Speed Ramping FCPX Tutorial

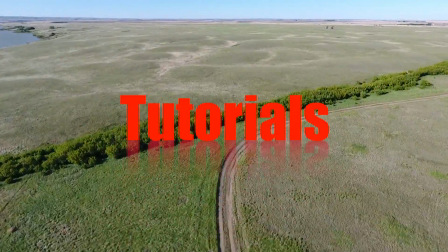[0:00]
Hey guys, and welcome back to another Final Cut Pro tutorial. In my last video, I showed you how to slow down your clips for nice and smooth slow motion.
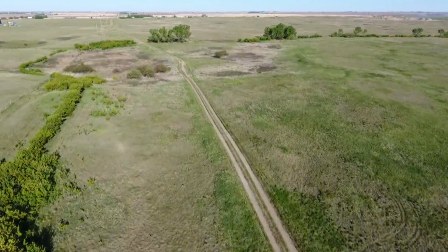[0:08]
Today, I'm going to stick with the same topic and take a more in-depth look at retiming your clips.
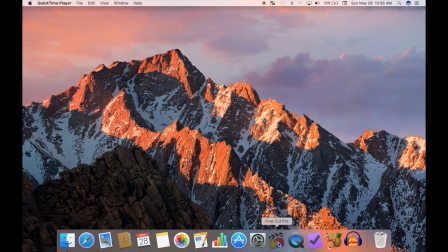[0:13]
If you like these tutorials, make sure to hit the thumbs up button, share, and subscribe to my channel.
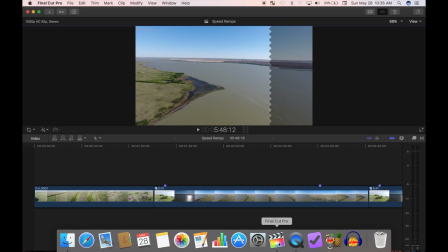[0:19]
So, let's get started. I have a few drone clips imported into my timeline.
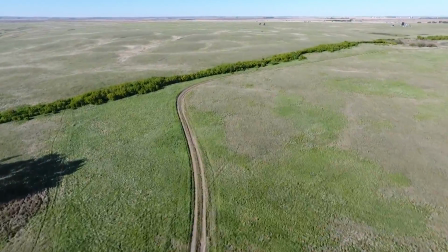[0:25]
Drone footage looks really good sped up, especially for long scenic flights. To speed up your entire clip, simply select it and press Command R. A retime bar shows up on top of your clip,
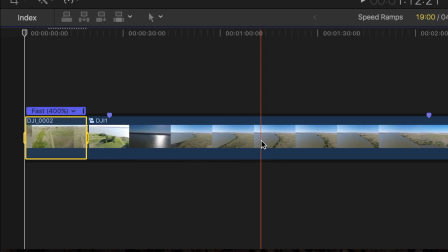[0:37]
where you can either click the drop-down menu and select your speed, or click and drag the retime handles on the ends of your retime bar.
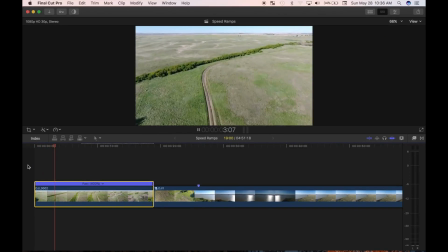[0:45]
Nice, long, straight stretches of flight can look really good when sped up,
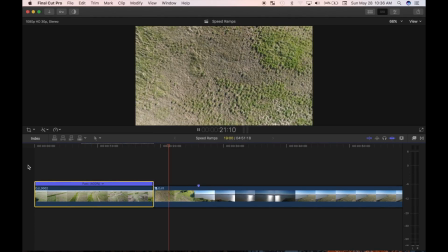[0:50]
but takeoffs, landings, and any other maneuvers can look unnatural.
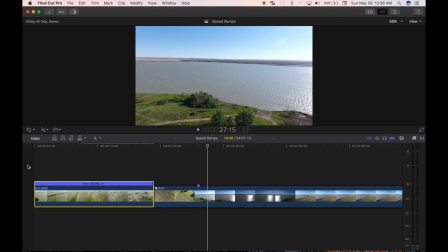[0:55]
These parts have to be played back in real time, or even slow motion to look good. One option you have to achieve this is to blade your clip.
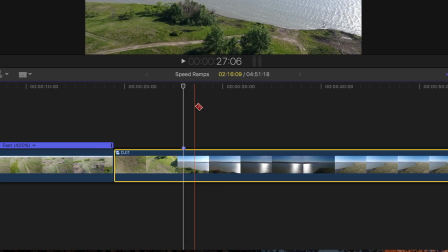[1:03]
I'll skim over my clip to the part where I reach my flying altitude, press B to select the blade tool, and click on my clip to blade it.
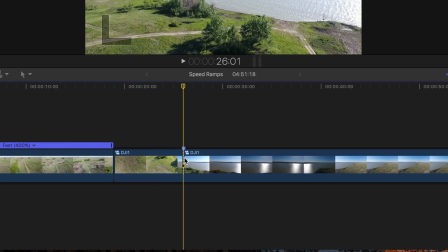[1:12]
I'll press A to go back to my select tool. My clip is now separated into two individual clips.
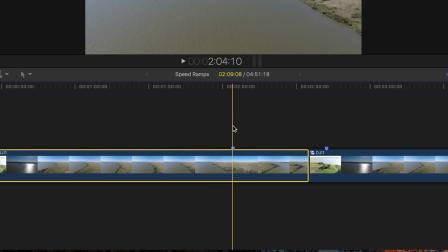[1:18]
I'll skim over to right before I turn, and this time, instead of selecting the blade tool to blade my clip, I'll use the keyboard shortcut Command B to blade it.
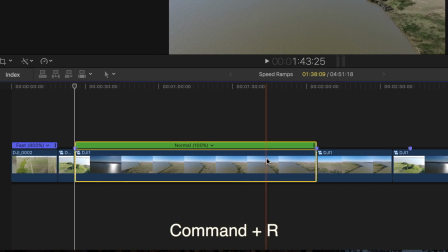[1:27]
Now I'll select my middle clip, press Command R to bring up the retime bar, and change my clip speed.
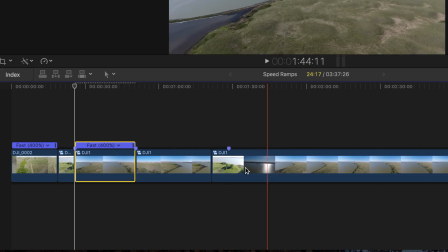[1:34]
Let's play it back and see how it looks.
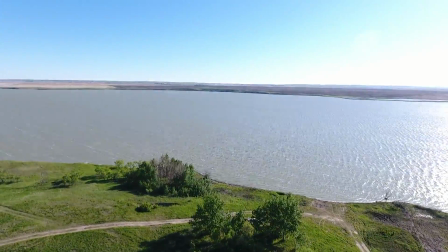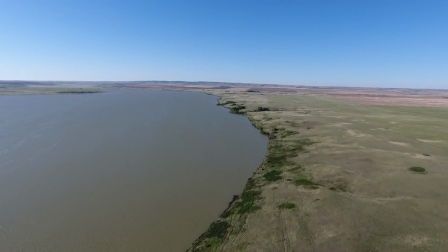[1:42]
Much better, but sometimes you'll want your speed change to be not so abrupt. Final Cut Pro's blade speed effect works perfectly for this.
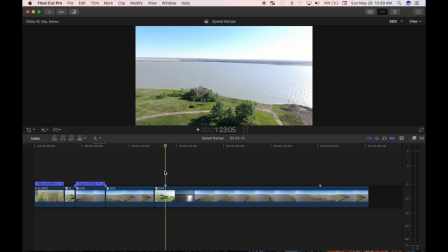[1:51]
It applies at least two different playback rates within a single clip, with a smooth ramp between the different playback rates. Let's try it out. I'll place my playhead right before my long straight flight, and from the speed drop-down menu, choose blade speed.
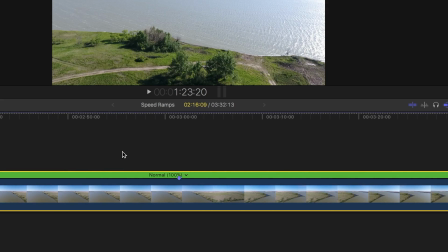[2:09]
I'll do it again right before I turn, but this time, I'll use the keyboard shortcut Shift B.
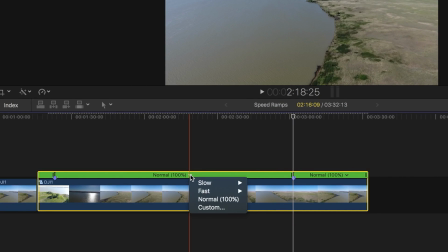[2:15]
Now, I'll change the playback rate of the middle clip and review it. Using the speed blade effect, Final Cut Pro accelerates into and decelerates out of the second speed segment.
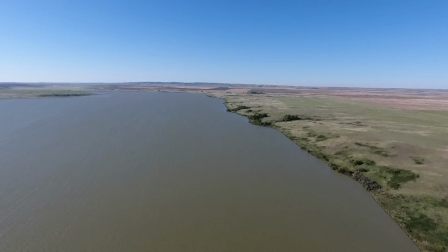[2:28]
This is what I refer to as a speed ramp, and is much more visually appealing than abrupt speed changes in most cases.
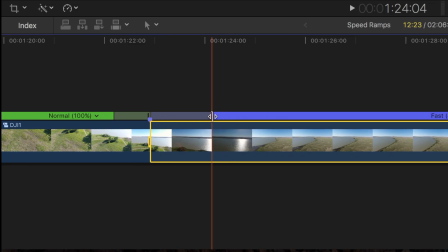[2:38]
These speed ramps are also adjustable. Just click and drag the edges of the speed transition to adjust the speed of your speed ramps. If you decide to use speed blade at the wrong frame, double-click the junction between the two speed segments.
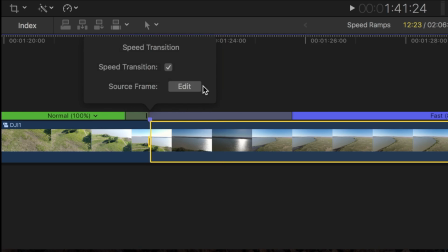[2:51]
A speed transition HUD pops up. Click the source frame edit button, and a film frame icon pops up above your clip.
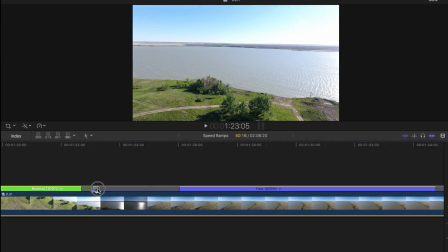[3:00]
Click and drag the film frame icon until the viewer displays the frame at which you want your speed change to occur. Double-click the source frame icon to close the editor. Using speed ramps for speed changes in your clips can be a very useful tool.
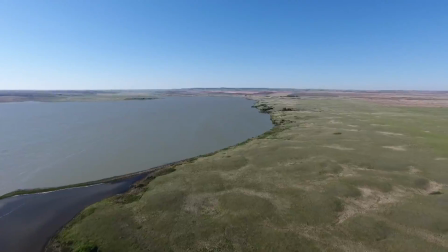[3:15]
It can be used for both speeding up and slowing down your clips. Give it a try and let me know what you think in the comments.
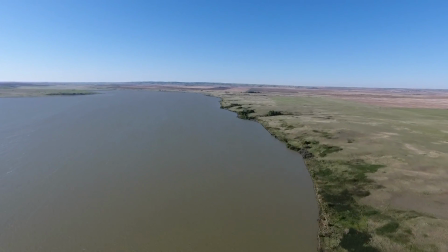[3:21]
Like I said before, likes and shares mean a great deal to me, and are a great incentive to make more videos.
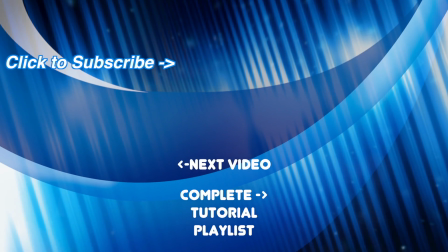[3:28]
I've been trying to upload at least once a week, but I'm thinking about switching to twice a week. Make sure you hit the subscribe button so you don't miss my future videos.
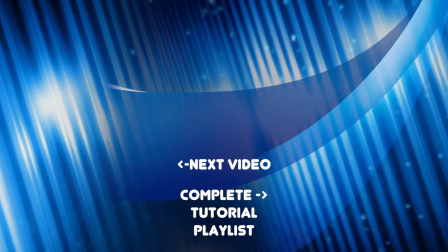[3:36]
Thanks for watching, and I'll see you next time.